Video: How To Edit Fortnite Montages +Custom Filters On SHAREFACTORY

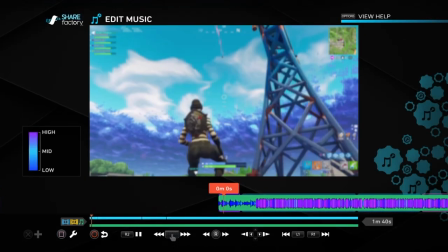Oh yeah, and also the music will change after you add a x2 to the beginning of the song.
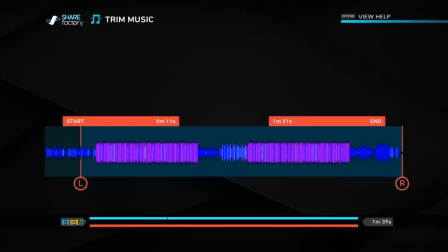So I have to keep synchronizing it up until the beat drops. Let's see here.
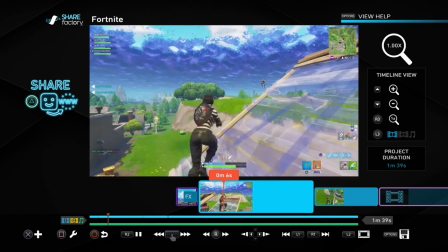There we go, that's perfect. Okay. And then I'm just gonna add a little...
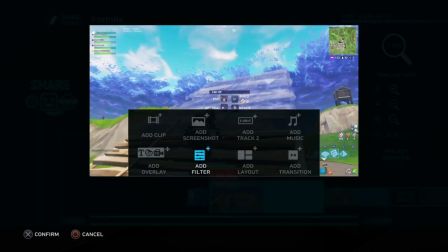Right here, I'm gonna go ahead and go to split clip. And I'm gonna split that clip right there.
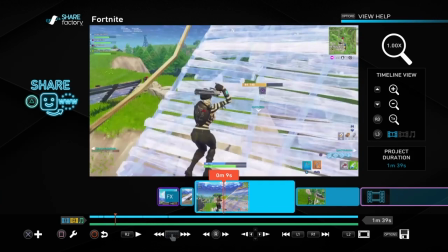And then I'm just going to keep it like that. So then I'm going to just, you know, as soon as I'm about to shoot that guy, split clip. And then I'm going to put the time bender as
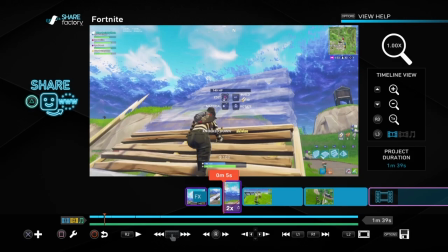two times. And then it's going to make it look like this. It's going to make it look like I'm going a lot faster than whenever I jump.
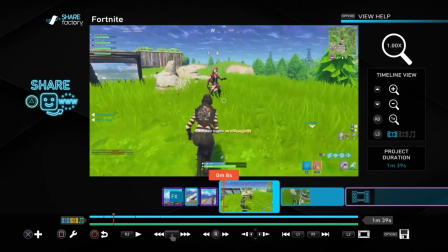Boom. I'm going to want to split that.
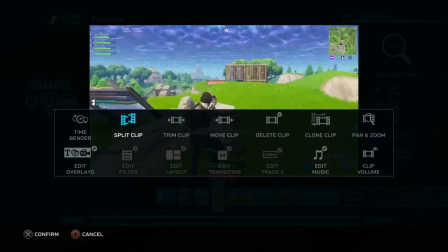I'm going to split that. and then I'm gonna make it slow motion so that it looks like a nice little like
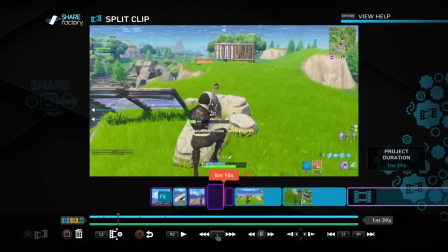velocity effect, but you know, you're just doing that. Oh, I can't make it one time, so I'm just gonna delete that actually, because I really can't do anything about that, so just delete it.
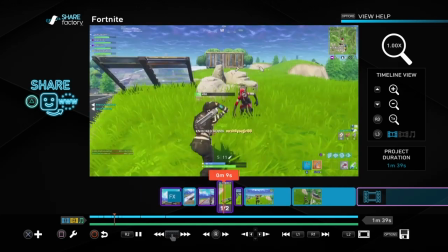Why didn't I delete it? Okay, so just delete it.
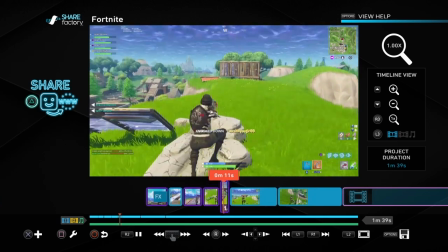Why isn't this working? There we go.
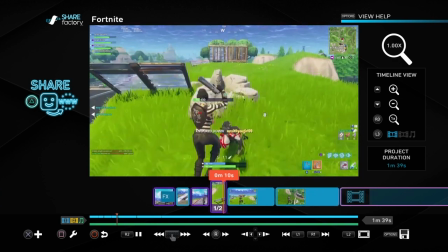Okay, delete it, and then okay, after that it's gonna look like a little, it's gonna skip forward.
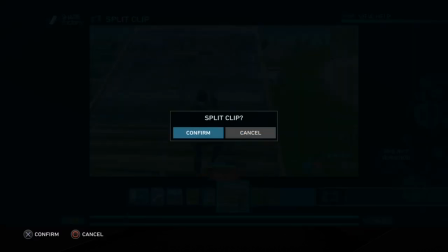Then this is what I like to do for replays. You just split three clips and then delete the one in the middle.
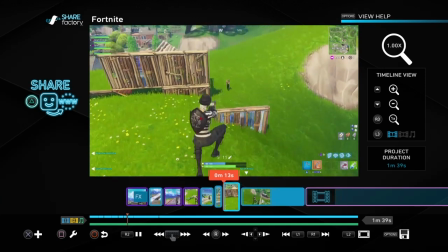Boom. And then, you know, you just have that little skip forward effect.
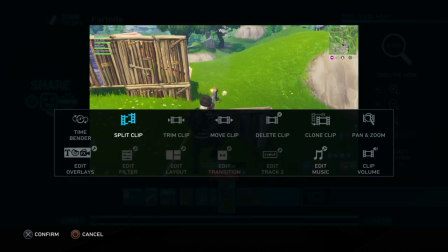I'm gonna want to split the clip where I missed the shot and then delete that, because that doesn't look good on my part, right?
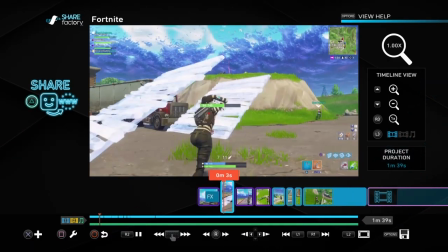Right. So split that up, and this is what you're basically working with. You synchronize that, you synchronize that.
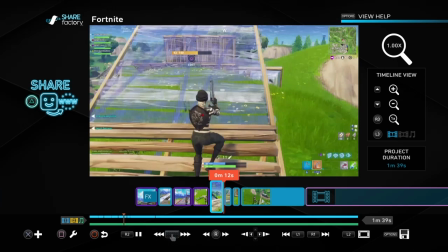You have your nice little skip forward effect.
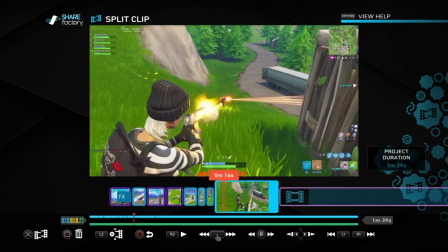You miss the, actually, and then just don't need to split that, and then boom.
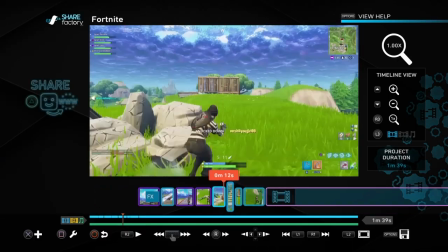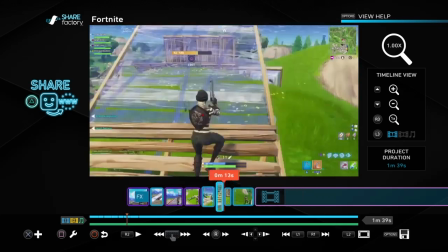What the heck? And then this is what you're working with.
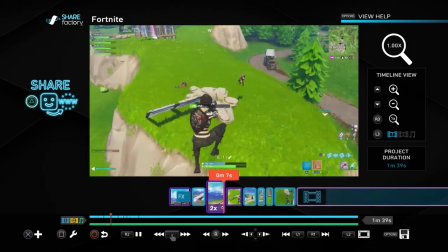Boom, you hit the I hit the grenade kill. Jump down, boom. Slow motion.
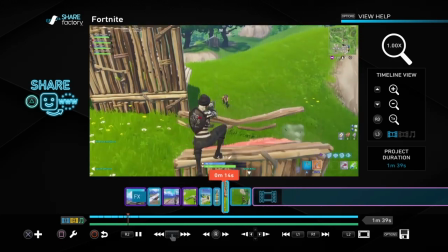Then you run forward, you have the little skip forward effect. Boom.
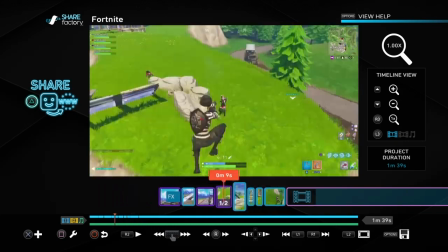That's what you're working with right there. So this is the main part in the ShareFactory thing that is really, really just, I've always wondered this.
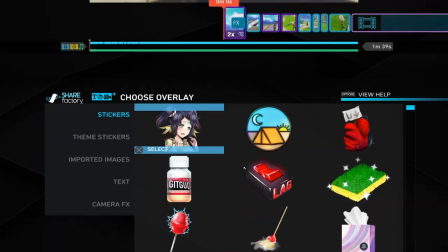I finally figured this out. It's basically one of the most like generic things that I've never thought of.
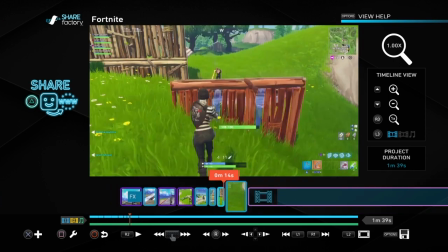So this is how to add custom filters into your ShareFactory. Now, no one really knows about this, I don't think.
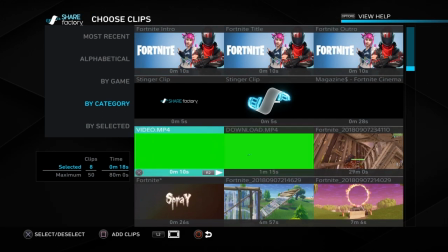But I just now figured this out, like, not even 2 days ago. So, like, maybe 3 days ago, actually.
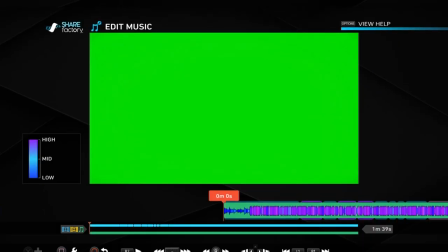And, like, you can add your intro and stuff, but I messed up and put music in. So it's going to be really messed up.
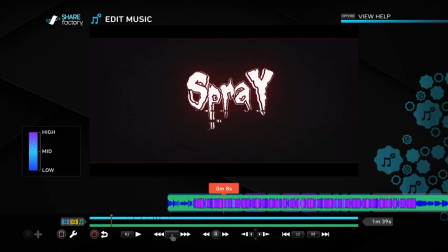But, you know, there's my spray clean intro, and I messed up really big time. Now, I am actually doing a voiceover, because this...
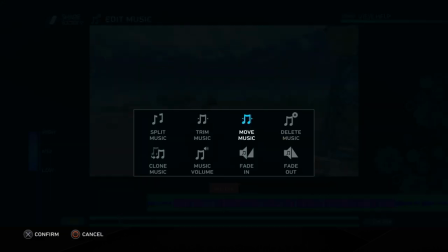The audio files got corrupted in this as well, so great.
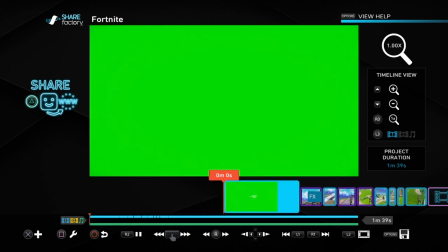But yeah,
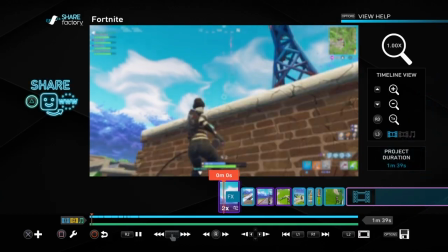I'm doing a voiceover, trying to sync up as what I said, not over the voiceover, so it's not actually live audio.
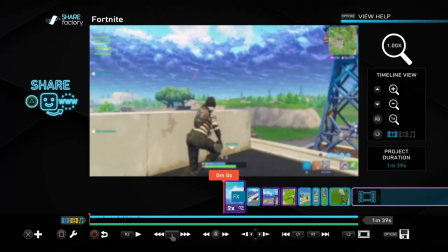So yeah, this is how you add custom filters in this.
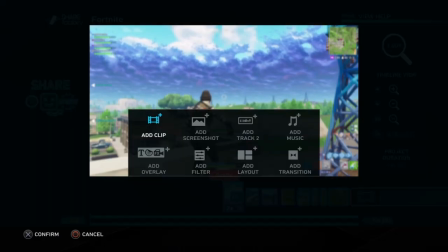Is you go to your, you have to import images 1280 by 720, so it covers your whole screen, and then you go import the images.